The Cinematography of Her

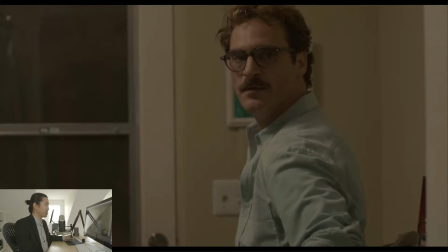(44:59)
So here's a fight at a home, he's looking at her and like, he's like, what does that read?
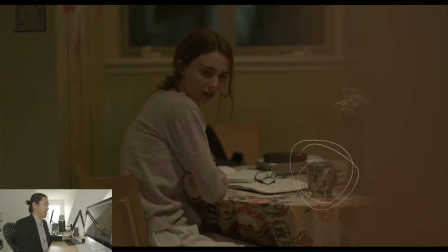(45:05)
And she's upset, and they're fighting and what do they talk? Oh, she's drinking tea though. Yeah. And then this frame too, it's just amazing.
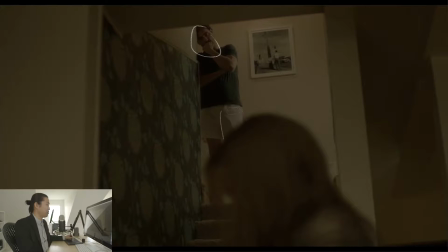(45:13)
Like he's up here in his underwear, and they're presumably fighting. You don't know what about, and she's out of focus. And you could just think that it's like, oh, he's up there and she's there because she's out of focus. But what is the poetry of this shot? He's starting to disconnect from her.
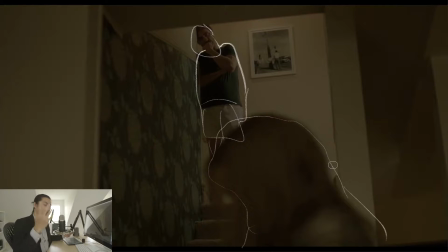(45:30)
He's like, he sees her as just this blurry thing. She's just this blurry thing that's yelling and that's upset and crying, and they talk about that and you can infer what their relationship was like, so she says later, and we'll talk about that in the next scene.
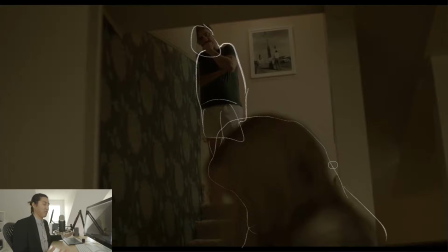(45:44)
She's like, you wanted me to be this perfect, bubbly LA wife, which is when you find out this is Los Angeles, even though it's like very futuristic Los Angeles. And we see that here. It's like she's upset and she's brooding, and it's like she's never happy. I think we get that from the relationship, and that's what this frame is communicating really quickly.
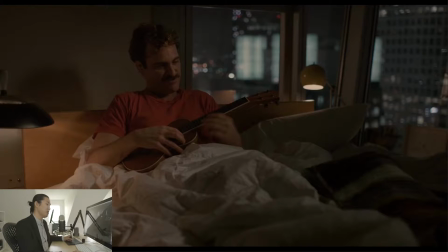(46:04)
Reverse order, and then we see Theodore and Samantha. He's playing a ukulele and they're writing songs together, and they're in this happy relationship.
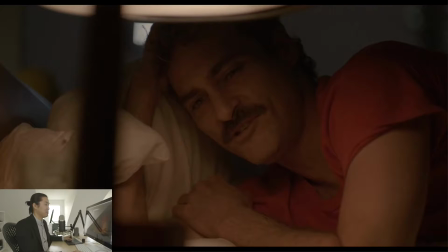(46:18)
They're not in this one, And then here's the nightlight. She's over here on the table and this nightlight is glowing, and it's this warm, inviting relationship between Samantha and him.
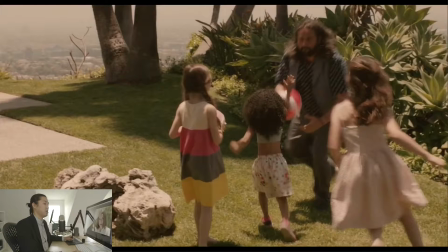(46:33)
So, I screwed this one up too. I'm sorry, guys. Let's just take a moment of silence here. We're just gonna take a moment of silence while I flip this stuff around. Man, I thought I prepped this. I'm sorry. This is the second one that I screwed up. But it's not too bad.
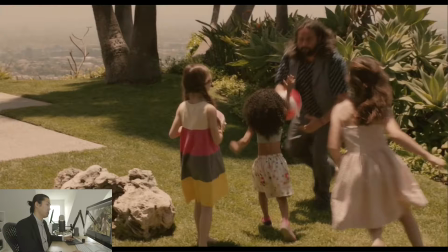(46:50)
Okay, so she talks about what does it mean to share your life with someone. And then there's the relationship. They're getting deeper. Like, what is this? What are we doing? And this is a funny shot of, okay, but you guys know who this is, right?
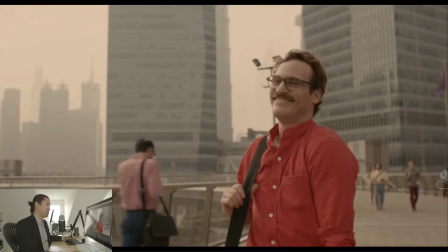(47:06)
Cameo, right? It's funny. I don't know. And it's actually reverse order.
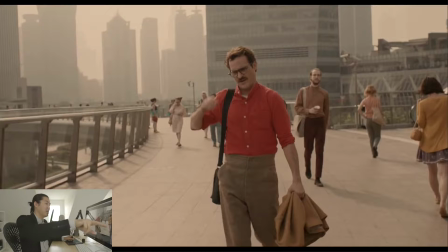(47:11)
So here's another one of those shots where it starts wide, and then so with the camera's pulling back and it starts wide, he starts in the farther of the frame, and then he gets closer as time goes on. Man, I messed this up. So it starts wide like this, and then it goes to here, and they're talking about how he's going to go to do the divorce papers,
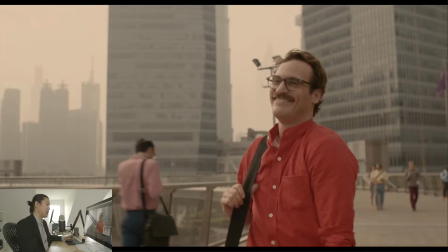(47:29)
and he's going to see his wife at the time in person, and Samantha's worried about that. So it's another one of these wide to close shots. And what I'm starting to see that is that those are transitions in time. That's a foreshadowing technique.
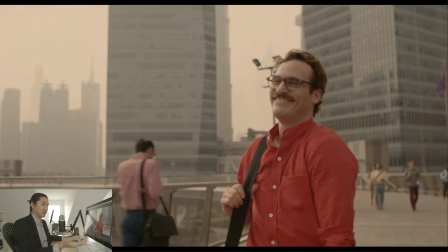(47:46)
Is that when you see a shot wide of Theodore and then it gets into a tight, rather he gets closer to the camera's moving in on him, there's something happening. So the first time that happened, I believe, was when he first meets the OS. There's a big change, obviously, when he meets the OS. This is when he's going to go see his wife. When we first go see his wife, another one of those wide to close shots happens.
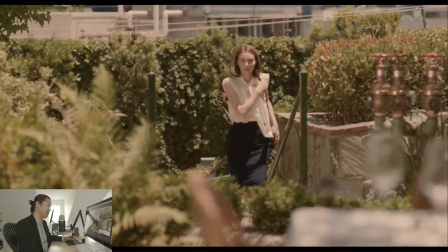(48:04)
I'm sorry about the messy presentation on that. Here's when we first see her.
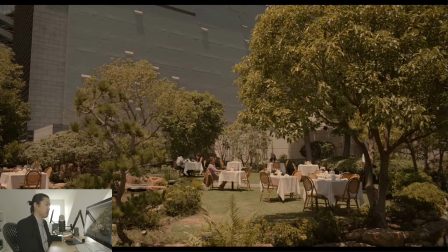(48:10)
And this is the wide shot. This is just the setting for it. I guess he's in the center of the frame and he's surrounded by all this beautiful stuff.
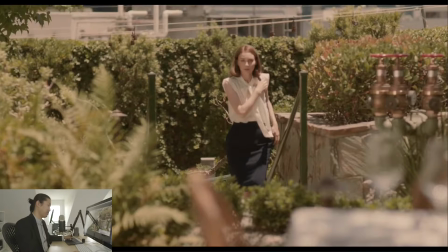(48:18)
I don't know. But this is the first time we see her. Very long lens, kind of point of view. And I think she's beautiful, right? Like, she's supposed to look attractive. She's supposed to be successful.
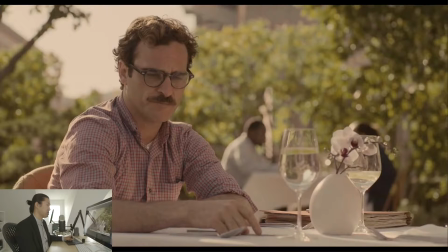(48:31)
She's a successful author, and he writes love letters at like a weird service. And here he is in this beautiful setting. And then what I wanted to point out here next is that, again, this shot on a tripod.
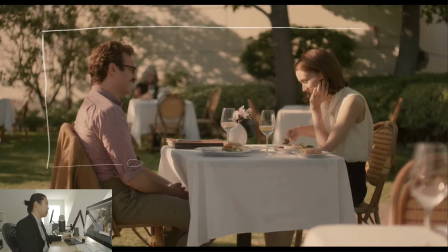(48:46)
Always on a tripod. There's a lot of handheld. And Hoyt, there's so much to talk about, but Hoyt's handheld is like, I'm a cynical person, I think, at this point. I think it's safe to say that. Like, and people who've talked to me, and I can get on ranty rants about things about the industry. I don't really do that on this. It's more the podcast.
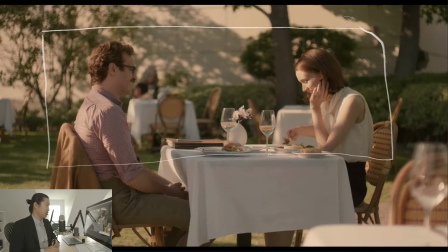(49:05)
But I've become a little cynical after working in the industry for like 10 years and handheld and the trends and certain things. I get jaded with it. I can be one of those angry internet trolls. You'll see me online trolling stuff, and handheld was one of those trends where it came from the French New Wave and the freedom of light cameras.
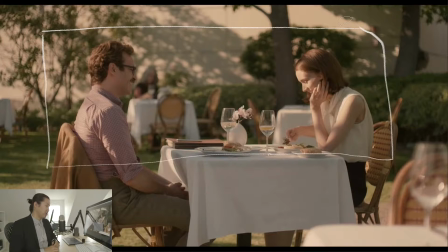(49:25)
We're in that again. Cameras used to be really big. You're not going handheld. It was all tripod and big Worrell gearheads and Mitchell gearheads back in the day. And then the cameras got small and the French New Wave happened and you could just bring the camera anywhere. And we're at that again a little bit. And handheld, I was kind of a hater.
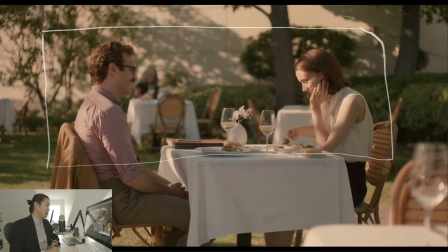(49:40)
That seems ridiculous to say that. It's kind of meta. Maybe the DPs that are like been doing it for 10 years, 20 years, like you get that. It's like, oh, it's a trend. Like I see that's what the young kids are doing. It's like whatever. But Hoyt's handheld is really done well and done really for the right reason.
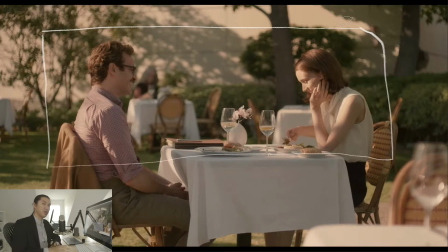(49:55)
And I get it now. So when he goes to a tripod in these scenes like this, it means something. Man, I could really, really use a little bit. This episode feels weird. So he's sitting here talking to her, and again we're at one of these scenes where we're on this side of the conversation,
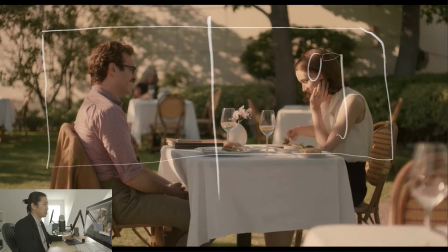(50:13)
and again we saw this when it was Olivia Wilde, and we saw this when it was Samantha, and now we're comparing again. We're comparing his relationship with his ex-wife, comparing it to Samantha, right?
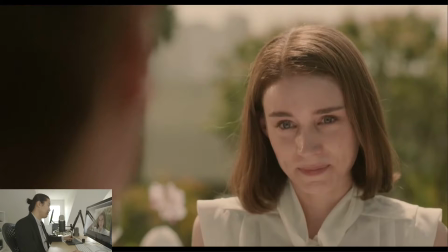(50:29)
And they have this like somewhat congenial conversation. Is that the right word? And she signs the divorce papers, and it's like, okay, that's over. It's a really sad moment.
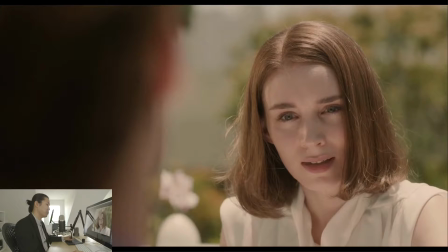(50:40)
But then you see the fire happen between them. And we see that they really have this bad beef together. And she's hurt by him, and he doesn't understand that, I guess. He doesn't understand what he's done, though he does by the end of the movie. And that's that scene.
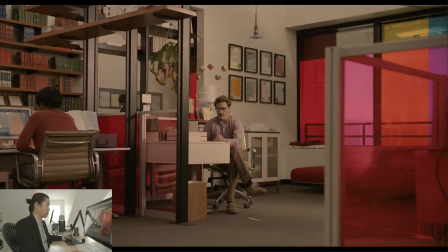(50:59)
So at this point, this sets him off into a bad world, okay? This is the first time this office looks so dark. So bright and pretty in the beginning. Now it's dark. And we see these little things here. Not shallow depth of field.
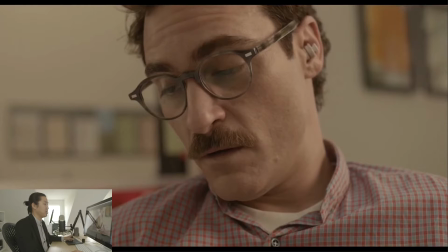(51:11)
Really kind of like blah. And he's centered in the frame. And here he's talking with Samantha. And Samantha's like sensing that he's disconnected. That he's upset. And we see him with his big old glasses. Like where the glasses I think represent the old way.
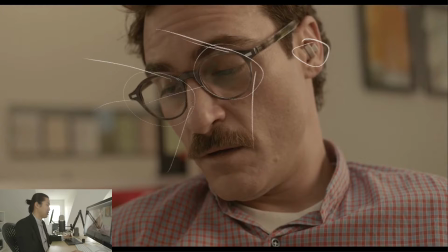(51:24)
He's kind of like, his ex-wife kind of like makes fun of him for having a relationship with someone that doesn't have a body. That's an OS. And he puts his glasses back on and he starts to live in that world again. He's kind of like, yeah, maybe this is weird.
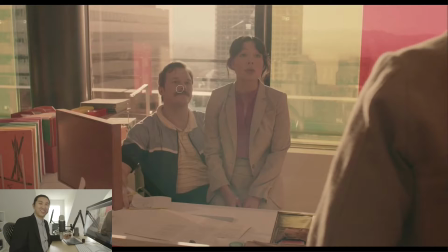(51:39)
And then to top it off, his friend here, this guy, I don't know if he was such a big superstar back then. I remember him from like Park and Rec. And then he was in this movie, which I didn't see until now.
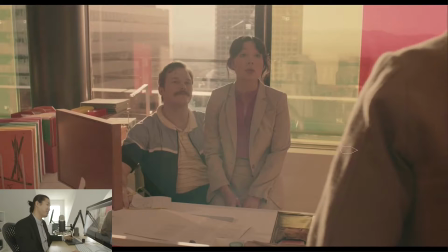(51:52)
Now he's in Jurassic Park and Guardians, man, killing it. So good. This guy who's like kind of the office manager or something. He introduces him to his real world girlfriend, and it's kind of like, that's what it's supposed to be like, right?
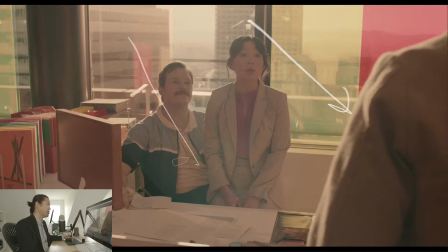(52:07)
I shouldn't be dating an OS. And we see this big lens flare, right? It's like these two are in the romantic phase, this romantic light phase of their life. And he tells him, he's like, they ask him to go on a double date, and he's like, yeah, she's an OS. And he doesn't bat an eye, and he's like, cool, we should do something fun. And I thought that was cool.
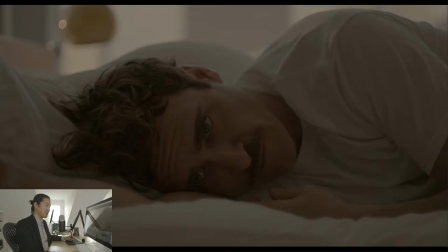(52:27)
I thought it was interesting how accepting he is. I mean, Chris Pratt is like a accepting actor in person, right? I feel like, but not a happy thing. Right now in his world, he's upset and he doesn't understand.
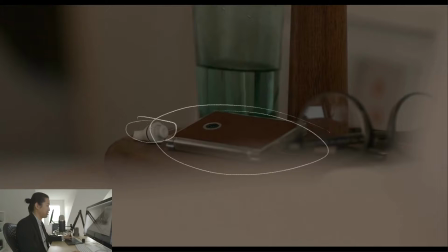(52:40)
And Samantha here, she's upset. This is Samantha is represented by this earplug and this thing. Really, this isn't Samantha. Ooh, and the glasses are in the shot too, right? The glasses, the phone, and the earbud all in the same shot together.
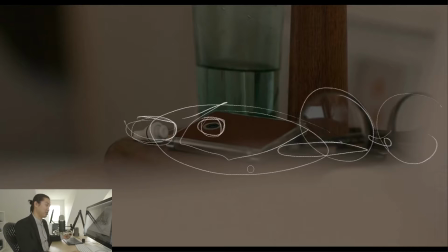(52:57)
This is just the conduit, the interface, the UI, the UX that she can communicate with him. It's just an interface. She doesn't live in here. If this phone exploded, she's still out there somewhere. They kind of allude to like what that really means, but these are just interfaces.